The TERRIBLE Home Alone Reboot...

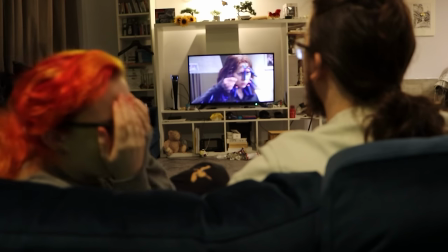To the point where my girlfriend literally left and I had to watch the rest of this film alone,
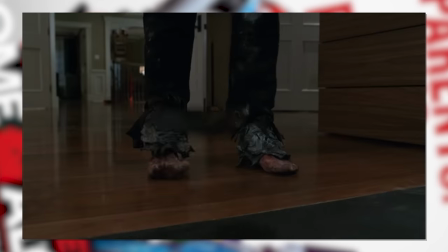because we're not a fan of seeing feet being completely violated in every form of pain.
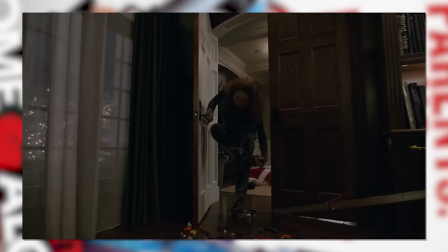We assumed this was going to just smoosh her toes even more, and we're not here to watch that.
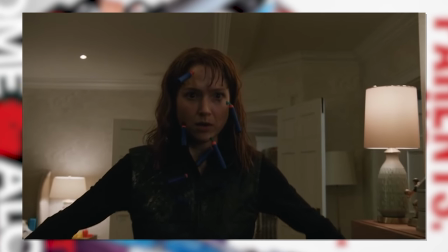That's not our thing. Turns out our imagination was way worse than reality, the feat stuff has ended now, thank god.
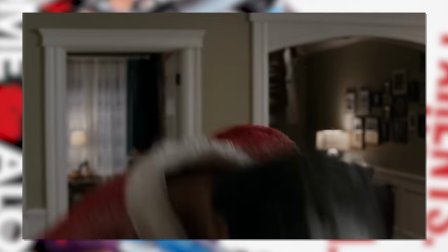It was a projectile attack. But even still, I felt physically sick watching this with how sadistically focused it was.
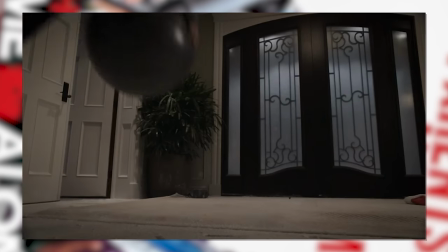The writing made us feel it was undeserved, the acting made us feel bad, and the violence was more intense, less cartoony, and more aggravated and directed.
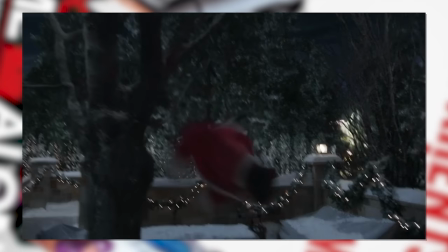Oh but it's not done quite yet, DOLT needs one more hit to the face of course. Not a bad move, but taking out a tooth after all that?
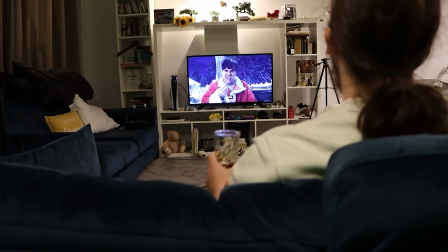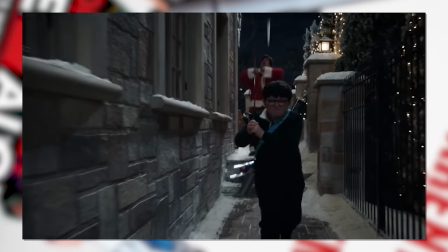It's less gross in the original. And icicles. Yet another trap that's just so basic.
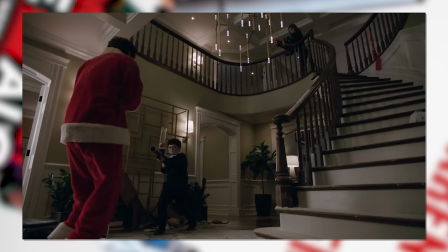And that's the sequence done. It's 15 minutes long.
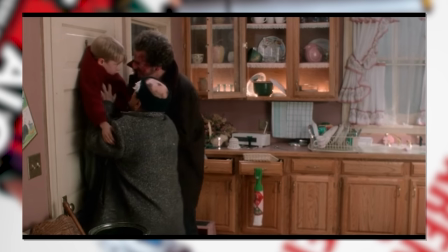To be fair, it's the same in the first, but in that it felt varied, creative, and taking place all over the house.
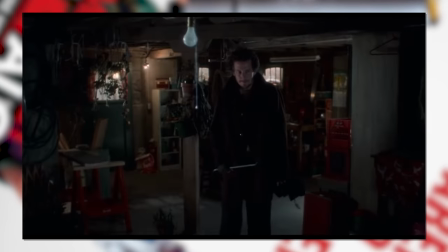Front door, back door, basement, window, upstairs.
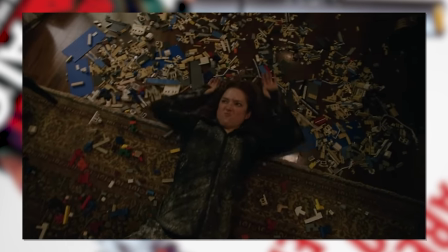Here, the lady goes to one side room, and then back to the entrance, and one upstairs room.
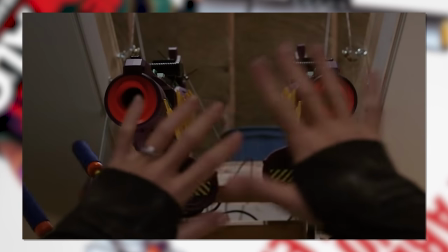And the attacks themselves I've already said, they're too focused on body parts and also just really really basic.
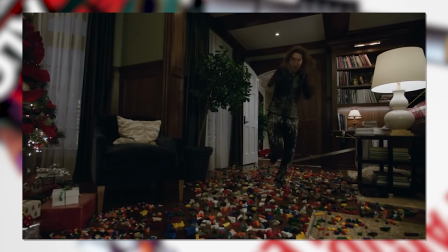The creativity of Max isn't there. He puts different balls in a gun.
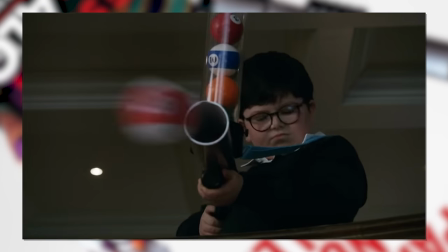And uses Legos. I am both overwhelmed by how grotesque and violent and undeserving this all was,
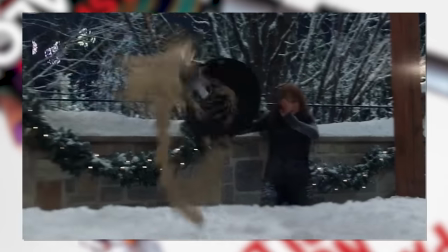and underwhelmed by how quickly it passed, how little they covered, and how mild the entertainment factor was.
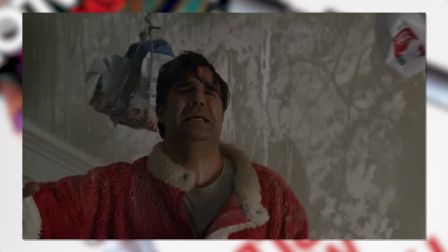I'm just whelmed. And all of that brings us to here.
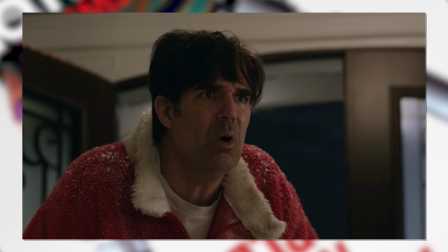There is no bad guy in this story, just conflict of interests and a miscommunication.
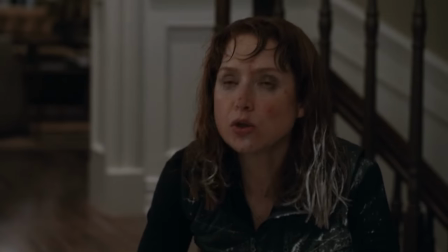And finally, the pair get to talk things out.
You thought, kid, we just want our doll back.
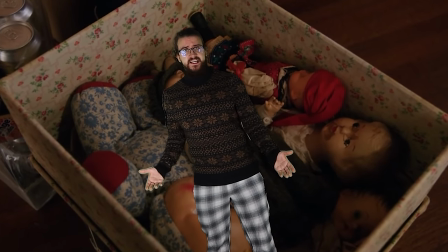I didn't steal that.
Well then, this is just misleading your audience. What a lazy attempt at storytelling. telling.
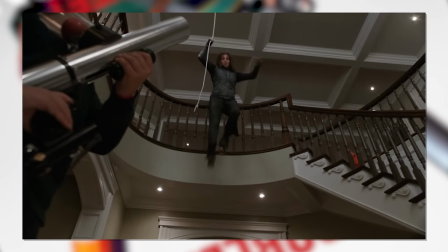So what's the ending of this stupid remake of a film? Well there's no villains. So when Max says..
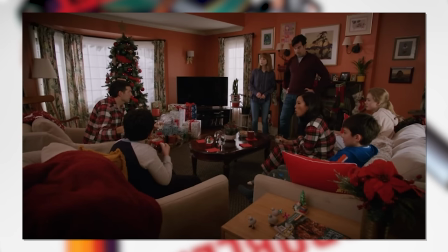It's just me.
The pair take him in for Christmas. And with the mum?
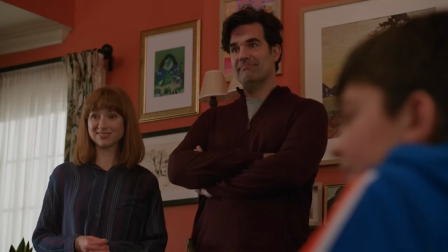We called her when she landed. She cried happy tears.
And we don't get to see any of that?
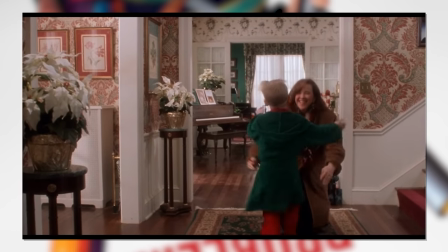We're just TOLD? No swelling happy reunion? Alright then.
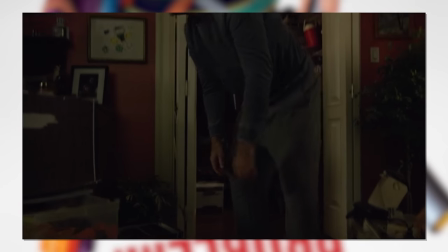As for the missing doll, turns out THIS kid had it. The night it goes missing was the night they arrived, and hey they even attempted to hint this to you,
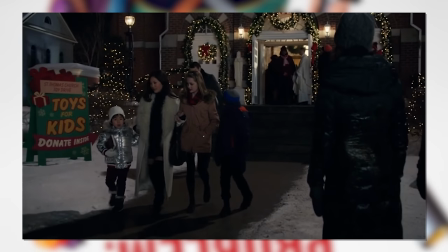stealing at the market as well as at the church, but it's so subtle and placed when you're looking elsewhere,
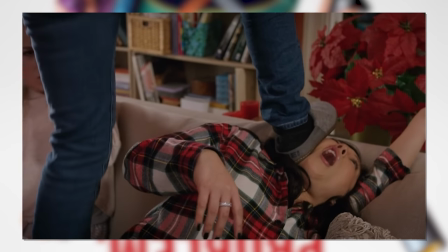I don't really think it's satisfying. We get one more moment of the slow-mo choir bit because they'll milk their one good thing, and all is good.
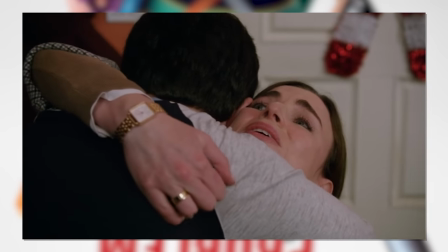Oh here's the mum. You know the conclusion I came to with every other bad sequel? None hit on the theme of the true meaning of Christmas.
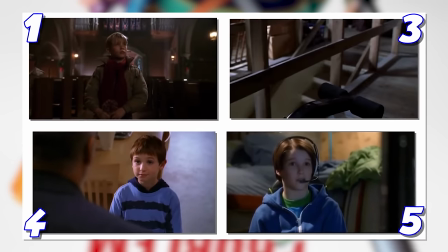None go into the kid actually missing their family, and here, it's exactly the same.
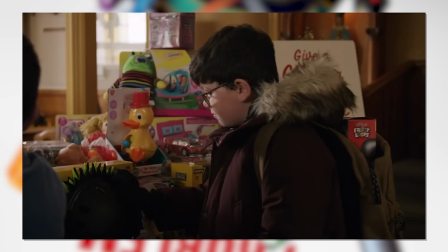Max complains he's bored an hour in at the church but he never says he misses his mum. There's no emotional sad scenes with him.
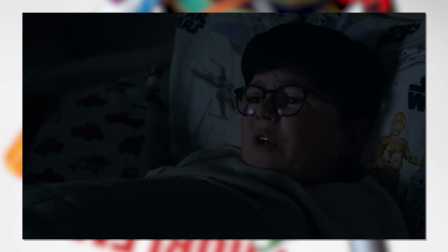I bet he hasn't even been thinking about her this whole time. He's been too busy thinking about toes. Hand em over.
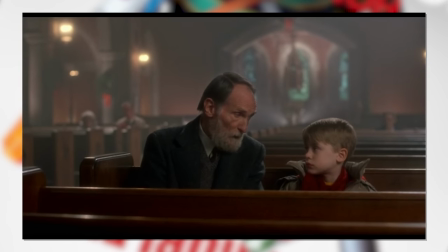It's the most important beat that is the backbone of this franchise and it's like they've never realised this again.
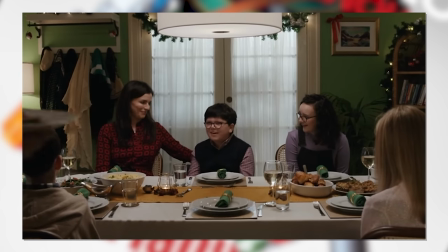And then we jump to next year where Christmas is spent with them. Literally like screw the rest of the family, we don't like them anyway.
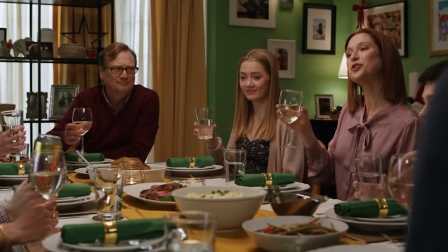On Christmas Day!
To new friends.
I'm sorry, who are you?
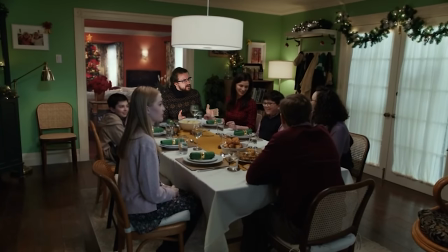Oh right the dad. You got like three lines. Well established buddy.
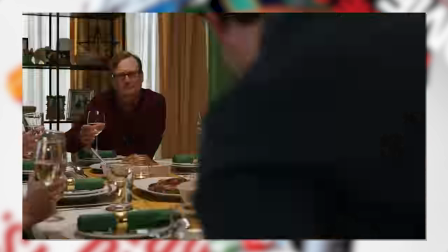They laugh about it, don't swell up the wholesome, don't end it on a jokey shouting line, they just call it a movie.
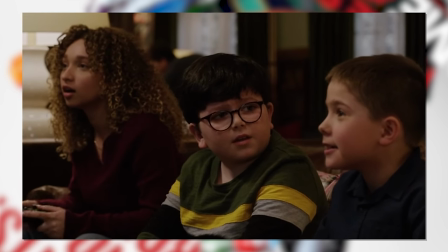And the worst part is, this was done by Disney. comedy. This was done by professionals.
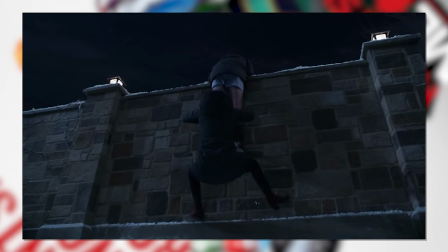This isn't like the Bone Alone ripoff. These guys should know what they're doing, but don't even seem to UNDERSTAND the magic of Home Alone.
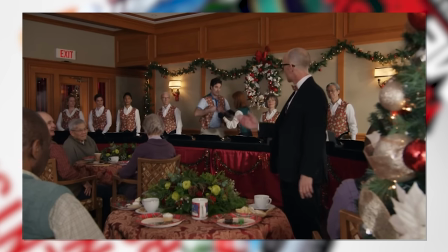They just crammed in comedians, clearly didn't let them improv, spat out a script and called it a day.